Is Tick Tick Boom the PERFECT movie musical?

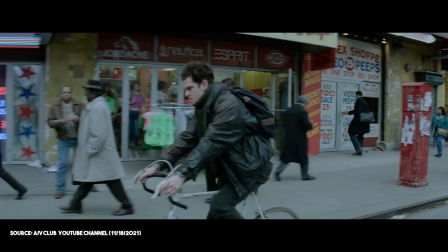[8:11] When I saw Tick Tick Boom my senior year of college, it felt like all of those preoccupations in a more concentrated and personal form.
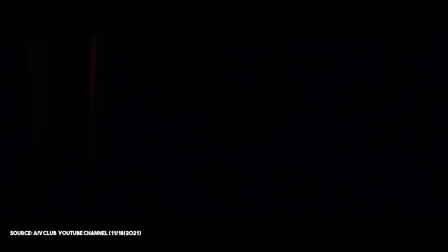[8:20] It was like, hey, here's what your 20s are going to look like, dude, if you're really trying to do this.
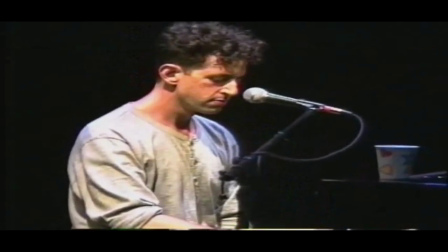[8:26]
It's safe to say that without Jonathan Larson writing Rent,
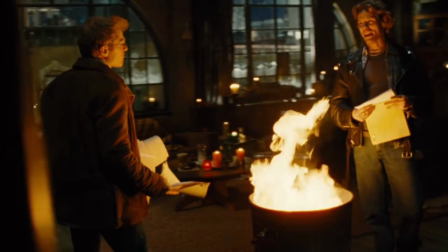[8:30]
it would have been extremely difficult for Lin-Manuel Miranda to find inspiration to write himself.
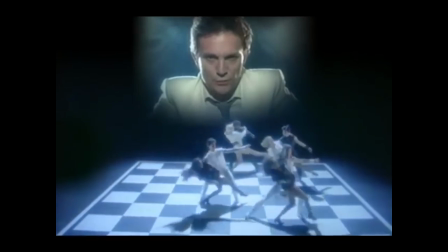[8:36]
Instead of dealing with these larger-than-life mega-musicals set in elaborate worlds of their own,
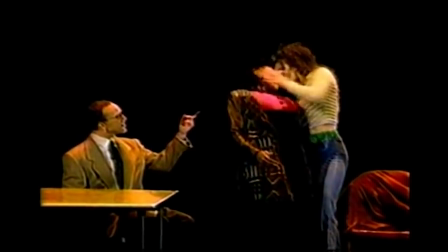[8:42]
the action, turmoil, and characters of Rent were firmly rooted in a contemporary reality,
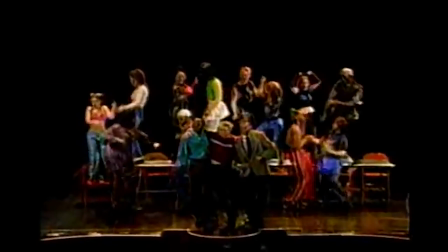[8:49]
unlike anything Miranda had seen.
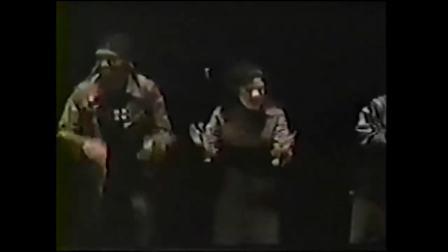[8:52]
Add in the fact that this was the most diverse cast he had ever seen on a Broadway stage, and it was more than enough to ignite his creative spark. Miranda's passion and reverence for Jonathan Larson, and in many ways the early 1990s New York that he grew up in,
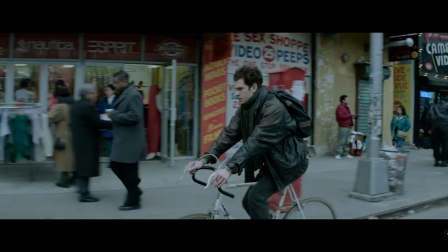[9:10]
can be felt in every little detail of tick tick boom the movie. As he said in an interview with Untapped Cities,
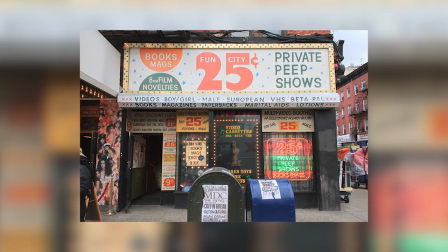[9:18]
production designer Alex DiGiolando and Miranda promised to show the New York of 1990 as it really was,
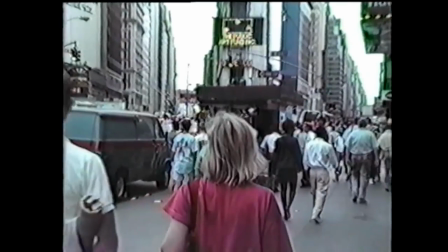[9:25]
and not a romanticized version. The city was getting its first layer of family-friendly paint,
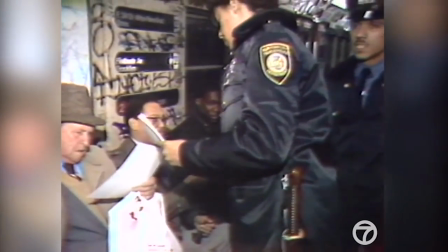[9:31]
representing an in-between of the dark and grimy 70s Times Square
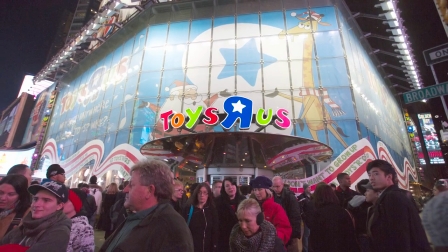[9:36]
with the bright and vibrant Toys R Us one of the early 2000s.
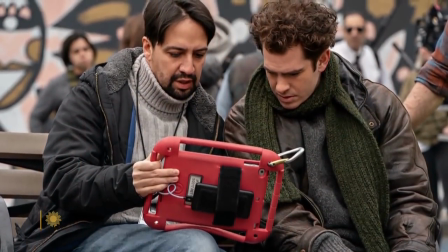[9:41]
The team dove into endless research to recreate each location and the end result is stunning.
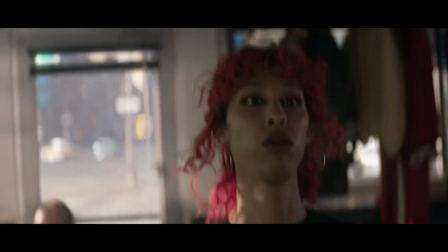[9:49]
Looking at the Moondance diner, I would have never believed it was built on a soundstage.
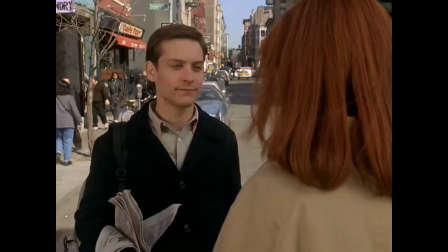[9:54]
I mean, I was half expecting them to just throw in Mary Jane yelling at Lynn's chef just to make it extra authentic.
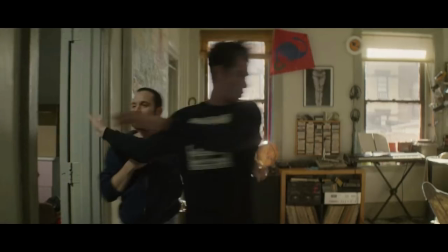[10:02]
This authenticity translates directly to Larson's 508 Greenwich apartment,
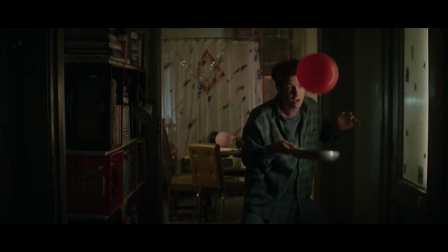[10:07]
his sagging bookshelves and scattered papers representing an artistic haven and a snapshot into Larson's chaotic, eclectic, and restless mind. A restless mind that's on full display in the intense sequence swimming.
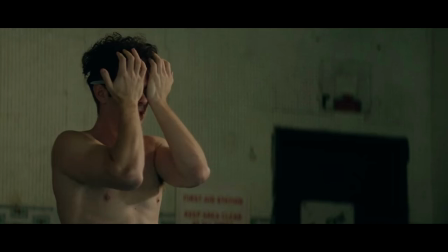[10:24]
The song finds Larson being hit by the world at all sides, leading him to seek solace in the red and green stripes of his local pool.
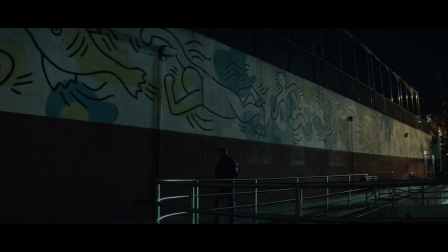[10:33]
The team had scouted multiple locations, but nothing felt right until they found a recreation center in the West Village.
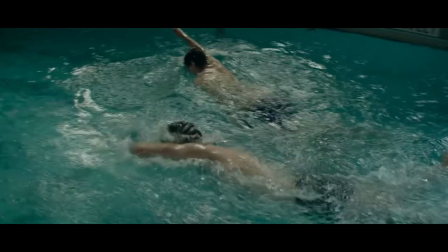[10:41]
The pool remarkably had the same design mentioned in the song. Not long after deciding to use the spot, the team would learn that this was the actual pool Larson used most often.
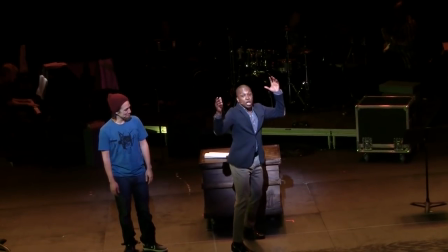[10:54]
Swimming wasn't in the off-Broadway production, and watching it here, it makes sense why. The nature of the song doesn't resonate as strongly without seeing someone legitimately swim.
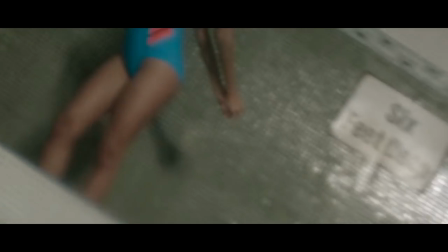[11:10]
With each camera cut frantically alternating in and out of Jonathan's point of view,
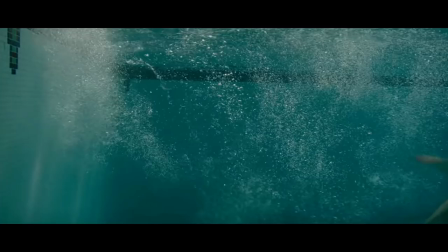[11:15]
the agitated turmoil pouring out in a pulsing stream of conscious rant,
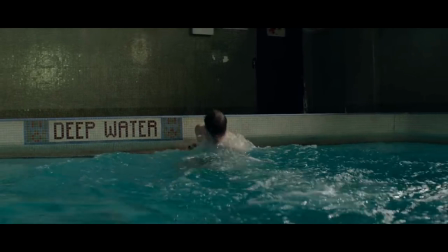[11:20]
each beat matching his frantic strokes, and of course the ingenious decision to turn the stripes into a musical staff,
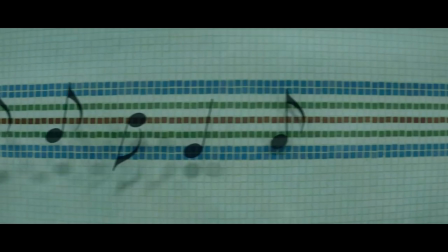[11:28]
the sequence accomplished something a large majority of musical film adaptations don't.
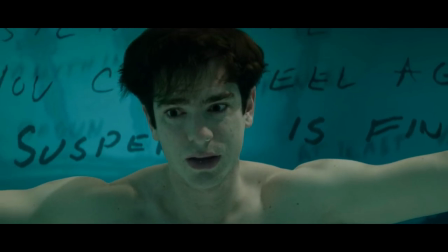[11:34]
It actually uses the cinematic medium to heighten the song in a way that the stage version just couldn't.
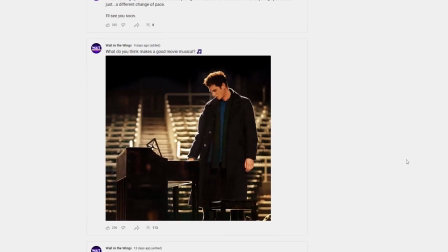[11:42]
This ties into something Asterisk said on the community post I put up asking what makes a good movie musical, where they said,
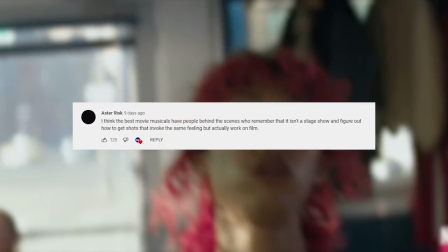[11:50]
I think the best movie musicals have people behind the scenes who remember that it isn't a stage show,
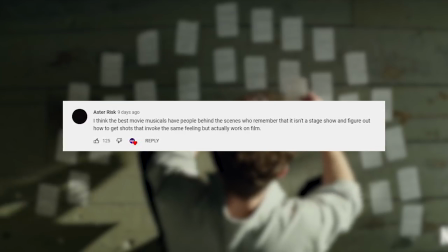[11:57]
and figure out how to get shots that evoke the same feeling, but actually work on film. Too often, it seems that adaptations try to go down the same route Mel Brooks and Susan Stroman did with their film adaptation of the producers,
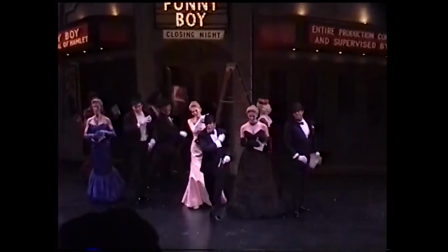[12:12]
literally picking up the stage show and just placing it in the real world.